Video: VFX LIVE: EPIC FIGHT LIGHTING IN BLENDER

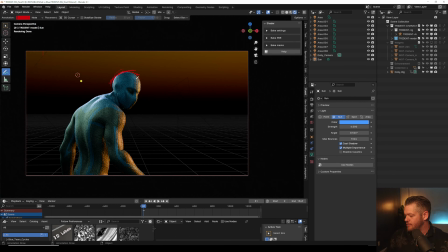See, this is another cool thing you can do. Is these cool little notes. So like, we want to separate him from the background, and so you can give him this nice like silhouette. He's kind of got a silhouette from the sun coming from this direction, but we can give him some separation here too.
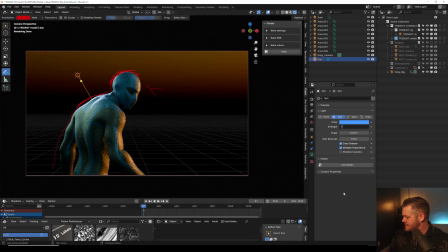And I added this direct sun, but if I turn it down, actually I'll crank it up. I'm going to do something like this, 10. And then if I also make it soft by changing the angle, it's not going to look like a huge sun.
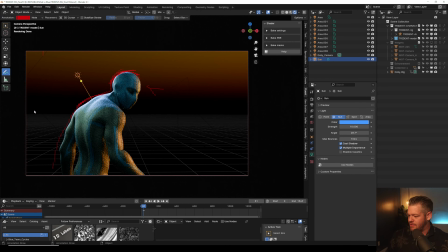It'll just give us some nice separation within there. And, the cool thing is you can come in here and erase these little notes. I can't remember what the command is to delete them. But, yeah, so we're trying to always create separation between the foreground and the background.
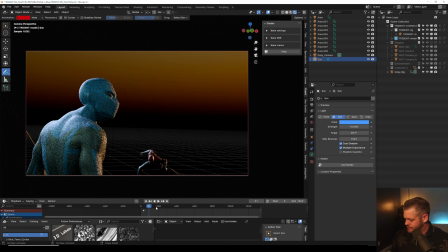So if I scrub through, we see this guy down here. I'm going to have to zoom in because this is a huge 1,500 keyframes. It is a lot. Let me move this up.
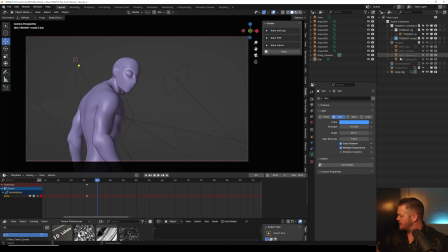And actually, really quick, I'm going to turn on, because I'm soloing him right now, and we need to turn back on our environment. So I think I need to do a Shift-I. Nope, Shift-I. Let's turn this environment back on.
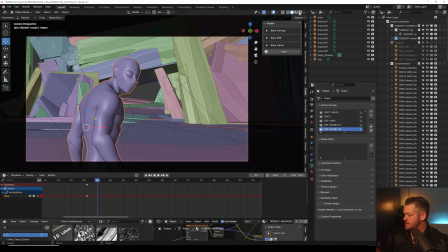So this environment's pretty intense. And I had a bunch of materials, but I'm going to actually go, if you ever want to delete a bunch of materials in here, you can go up into your,
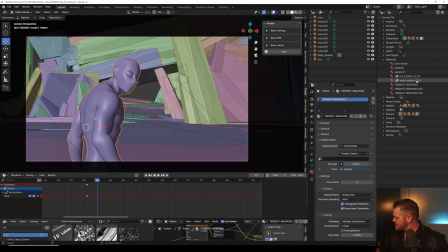we switch this over into the Blender file. There were some materials that I don't want back in here.
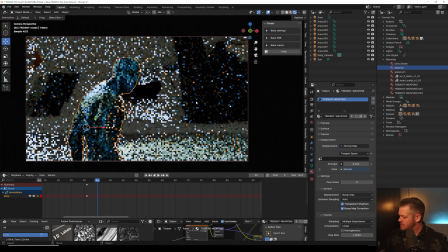Let's see if I turn those off. Let's see. Yeah, what material is this?
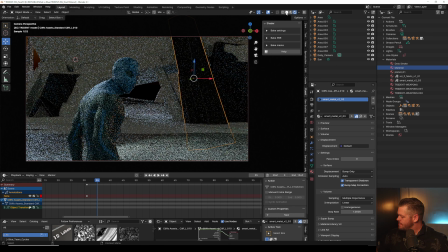Smart material. I don't want that one anymore. I'm going to keep it this one.
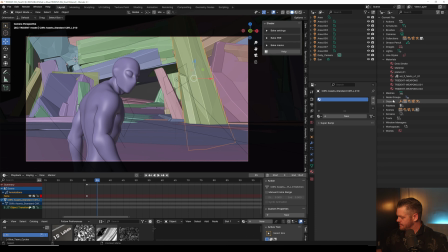And we're just going to completely delete it, because I'm going to keep it pretty flat for now.
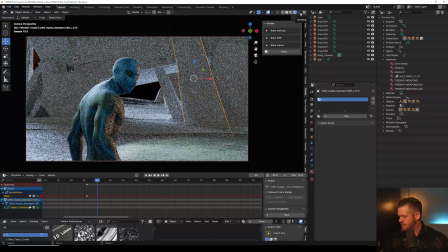I started working on the ground too, but you'll see it's pretty noisy right now. Let's come in here.
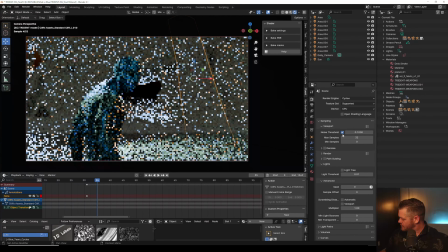Let's see if I can turn viewport, render, noise threshold, and a denoiser.
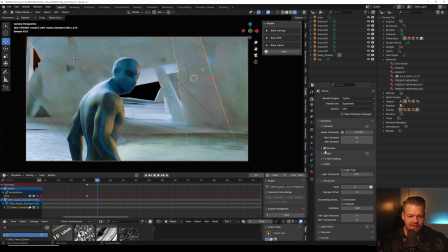This will help us at least get the vision of it super fast. Finish a VFX crash course last month. It was, oh, thank you, Ela, for taking the course. Yeah. Hopefully I can come out with some newer courses and some things that are a little bit more up to date. That one is slowly getting out of date.
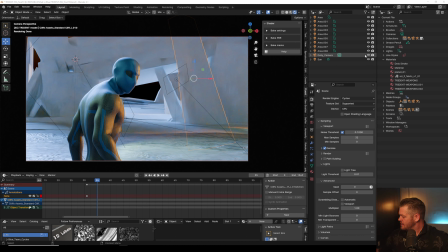So I'm going to turn off this sun, turn on the sun. It's looking a little bright. So let's turn it down to like 1.
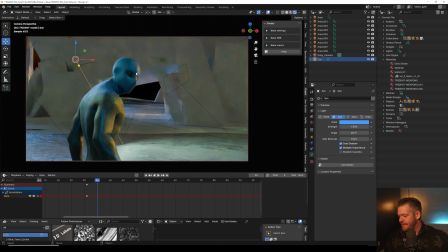It's still giving us that separation. And there's a lot of different ways you can create separation. Sometimes hitting a light back here. So for example, if I add this cursor and I do like a point light,
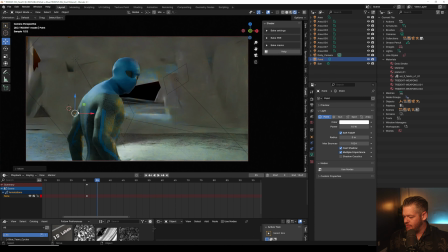this is just another technique people will use to create separation. Let's see. Why did that go into the wall? Oh, it's because it's curved. Beep, beep, beep. Hit F.
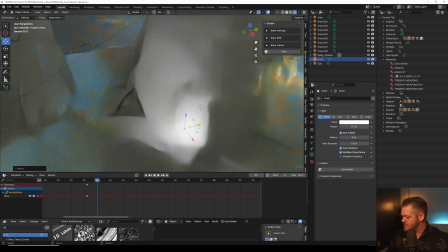My GPU is loving that I'm live streaming and trying to do a render.
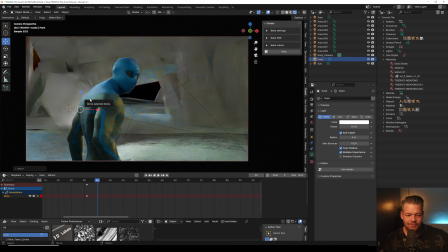That's pretty funny. Do I have advice switching from Cinema? You know, I could show a bunch of like cool technique or cool things going from Cinema. The biggest thing was speed. I felt like I had way more speed in Blender.
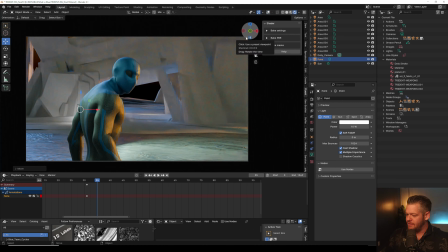But you can see right here, just by adding a light back here. Oops, come on now. Oh, is it not going to let me do annotations like this? Okay. Oh, it's because I have that on.
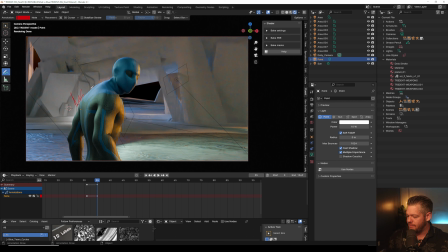Yeah, so adding a light back on that wall, sometimes if you brighten a wall up, it'll give you separation.
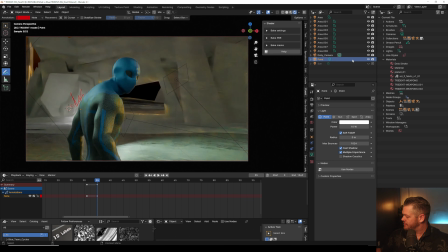So for example, if we had the sun off, and let me turn off some other lights and just show you guys. Okay, like that. So see, if I turn off this point light, he kind of blends in. So if you don't want a light hitting your character and you want them to be more silhouetted,
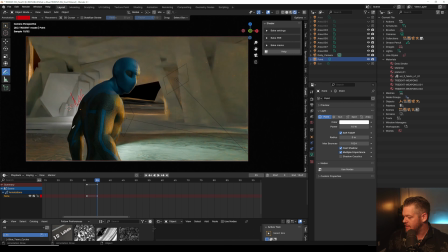or you want to separate them from the background, just adding this point light back there, like something that's some type of light, or if it's a spotlight, if you wanted it, like what we could do, actually that's not a bad idea. Pull the sucker out and switch to a spotlight.
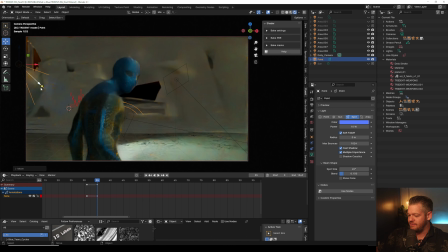Here's another reason why I like Blender's like lighting stuff is they have this little, see this little yellow dot? Wherever you drag that to is where it's going to light, and it's just such a great thing.
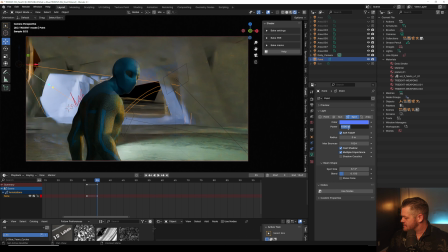And if you want to change the spot, and that's obviously too bright, but I'm just trying to show you guys this,
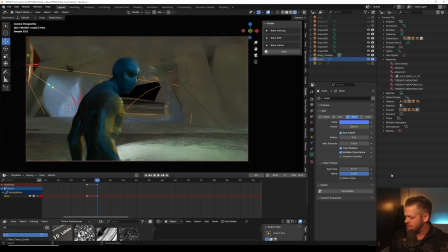blend it out, make it a little bit softer. You know, this could be some, oh, gosh dang it, moonlight or some, you know, something like that, like a moonlight kicking in. But all that's doing is it's, again, we're always trying to draw the eye,
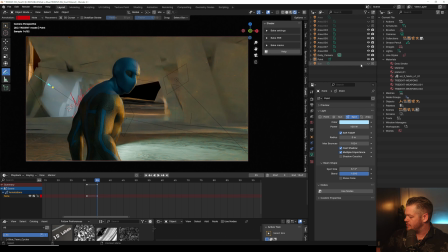and so now we're separating the background from the foreground like that, which is super cool. And so yeah, if I turn this on and off, it's just giving a separation. And then what you could do, select that light, duplicate it,
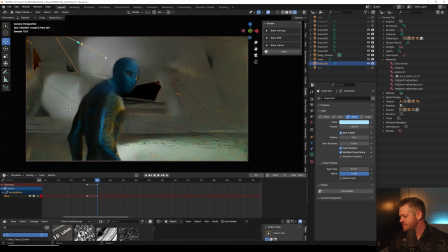and you could do this again, like it's these like shafts of light coming in. And so yeah, so sometimes you don't need to throw a light on your character.
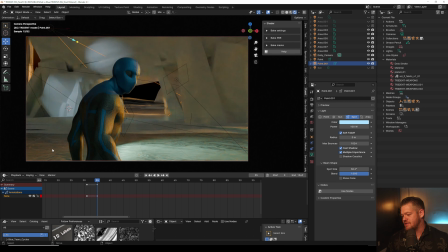Sometimes it's a matter of lighting your background to give them separation and creating some type of
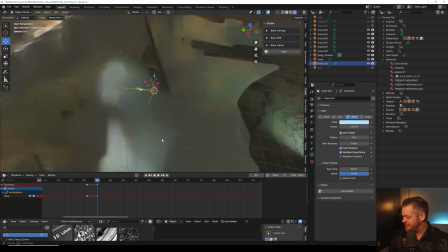like a mood or an environment. I'm gonna actually hit F. Oh, and by the way, I've had people be like, only use the Blender
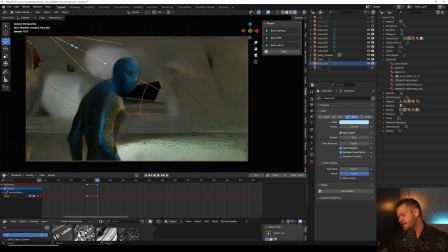hotkeys, and I'm actually really against that. And I know I'm gonna get hate from a lot of people in the Blender community. They're gonna say, why would you suggest not using the Blender hotkeys?
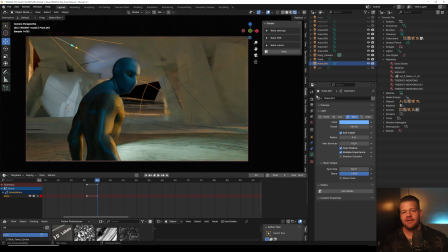Well, it's because the Blender hotkeys are only good if you stay in Blender forever and ever, and you never ever switch into anything else, which means you'll never use Nuke. You never want to use Houdini, you never want to use anything else. You just want to stay in Blender for the rest of your life and never try any other tools. Sure, stay in Blender.
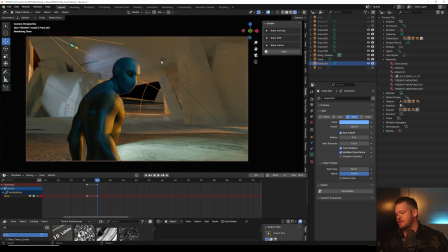But if you ever plan on expanding your tool set, learning any of the other software, I say use industry standard and then map your keys. My keys are similar to Nuke in here and similar to Houdini. So I kind of have all because my fingers have that muscle memory.
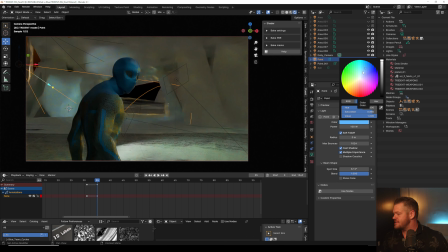And so people are going to fight me on that. And they're going to be like, well, Blender has special abilities if you use this other way. And anyway, sorry, I'm not trying to be a jerk, but it's just, I just don't think it's 100% good to use just Blender hotkeys.
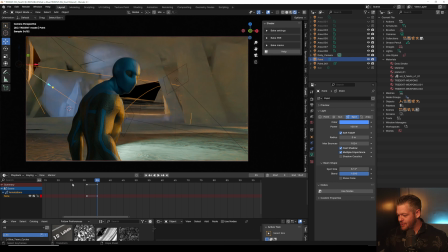So yeah, this is just a quick technique to get, see if I don't like, if that feels too synthetic, like see this like light hitting him, that just feels really fake and flat. So I kind of like having the background lit. So yeah, I'm doing something right now that I'm actually like, that looks much better.
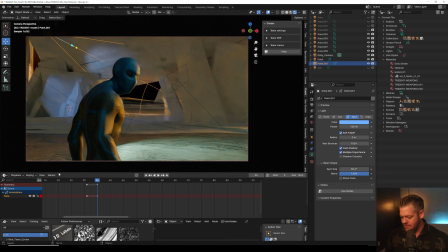But another thing is what you can use are called gobos.
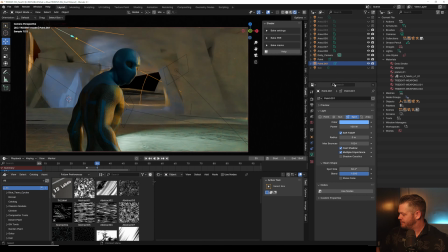And now I'm going to start pandering to the Blender community of why Blender's awesome. So gobos are basically lights with textures on them. And so if I don't like those spotlights, they felt kind of boring. The cool thing is, and I'm also going to turn off my floor plane.